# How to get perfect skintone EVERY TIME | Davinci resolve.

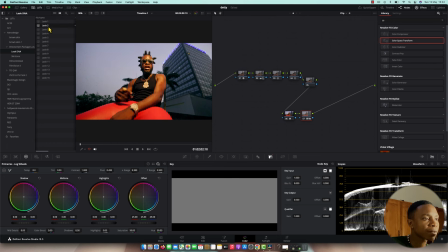510s
Is very helpful. So I'm gonna choose a type of loop that I want, like look 3. I think look 3 is perfect. Look 4, look 5, look 6 is wonderful.
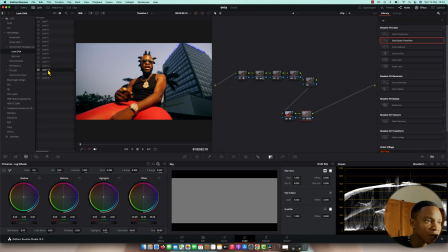523s
Look 8, 9, 10. So I'm gonna look at the looks that are working good to me.
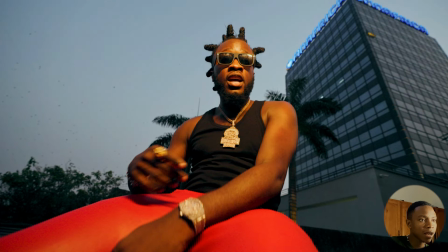532s
I think look 6 is wonderful. Skimmy and nice. You see a nice orange tea to the background.
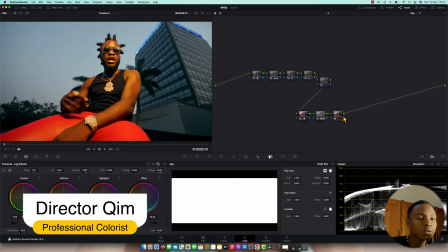538s
You see it's very good. So I'm going to do a skin tone. So now we are about to go to your skin tone.
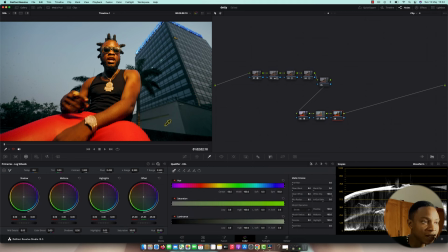545s
So as you can see, skin tone is a little bit saturated. So I'm not going to do so much.
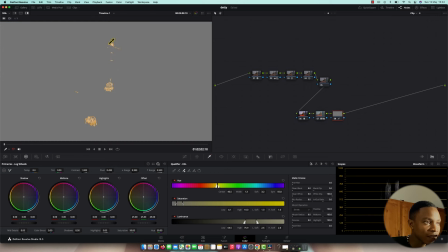551s
First, I'm going to qualify the skin tone, and then I'm going to select the range of it, and then I'm going to width the range of this thing
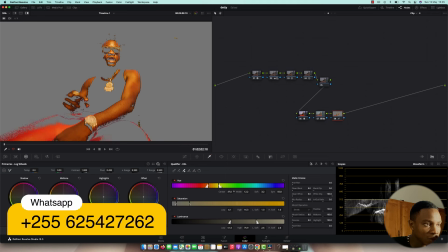562s
somewhere on here, and do center and make sure I not touch anything else so much.
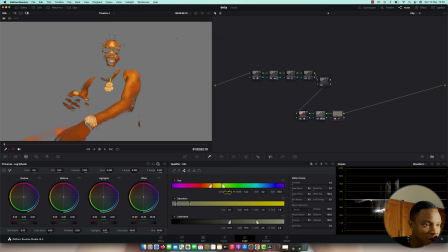570s
Okay, like this. Soft to make a nice transit. I'm gonna clean the block and I'm gonna blur reduce, and I'm going to denoise to clean up.
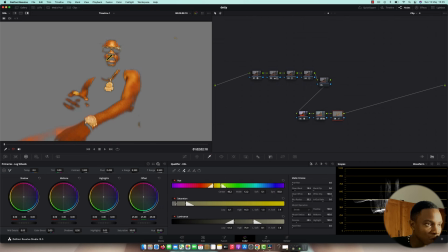588s
Now we've got the perfect skin. So I'm going to also select this part. Boom.
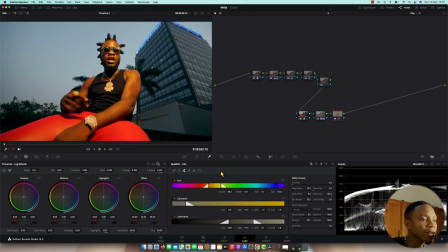594s
All right, so after doing so, I'm going to my RGB mixer. So when I touch RGB mixer is where I pull my skin to the I starting to see it turning into yellow, and then I push it
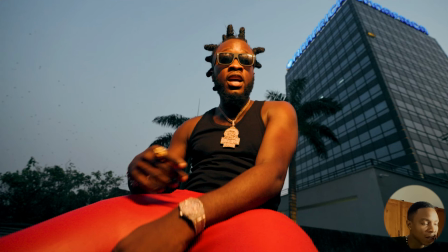612s
my green until I start and see it's getting orange. So look at before, look at after, it's getting orange.
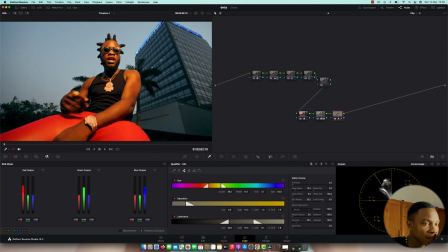621s
So the skin tone is oversaturated, so don't worry about this. And another thing is I'm going to reduce the luminance, so I'm going to use the gamma to bring it down, and I'm going to use curve to push
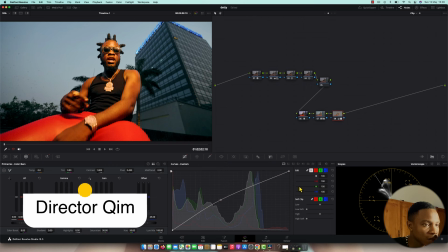640s
forward at once, and then I'm going to control over here.
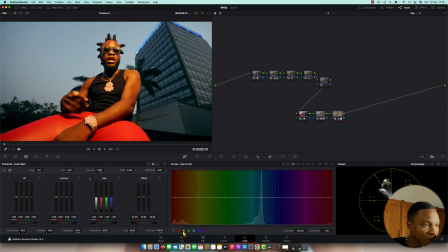646s
And another thing is I'm going to use this to control the saturation, so I'm going to reduce the skin tone just like this, and yellow as well. Very, very gorgeous.
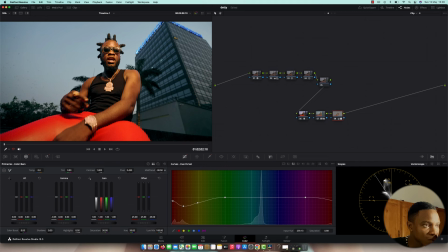664s
So I'm going to use detail to smooth up, just like this.
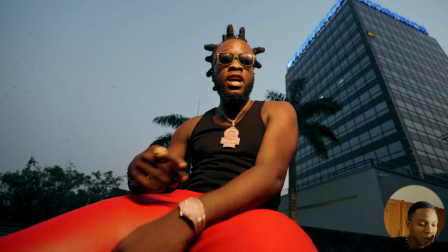669s
Look how perfect we do our skin looks a little bit neutral.
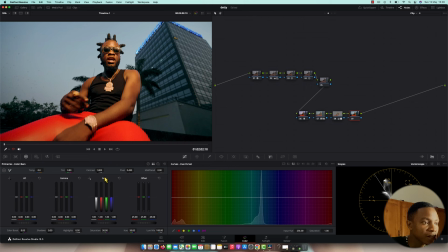675s
So another thing that I'm going to do is the picture is too much warm, so maybe I'm going to cool a little bit and make it looks a little bit greener somewhere on here,
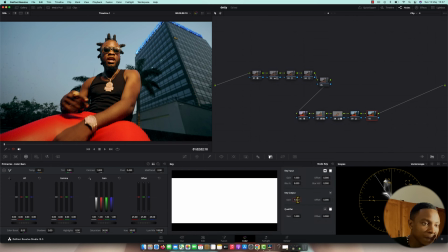687s
and then add another node and put 0.3. I'm gonna look for the loads to make a depth and contrast like this, maybe look for. Very, very, very amazing. Okay, here I go. So I know a lot of you are going to ask questions. What have you done? So you show at the skin tone, but what exactly it is? This is not about telling you what exactly, digging deep about the skin tone, but I have given a just quick tip.
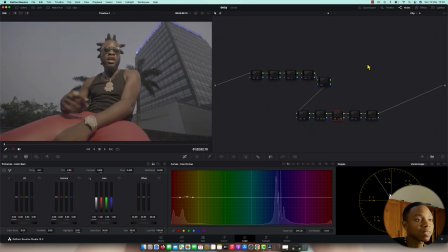725s
Let me go back, explain deeply about this. First, I've done a color space transformations. I covered the footage from Blackmagic to DaVinci White Gamut.
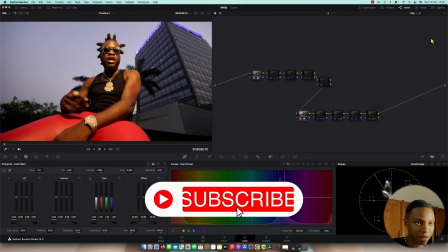736s
And another thing is Rec 79. So my Rec 79, I use sRGB instead of Rec 79, that you know.
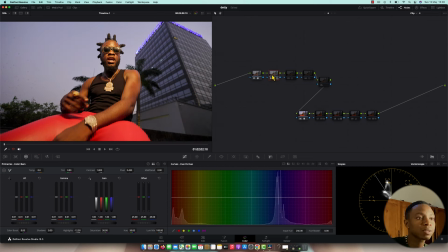743s
And what I done is color correcting, is I did my exposure because the picture was dark, and then I did the contrast to give the splitting, to split the dynamic.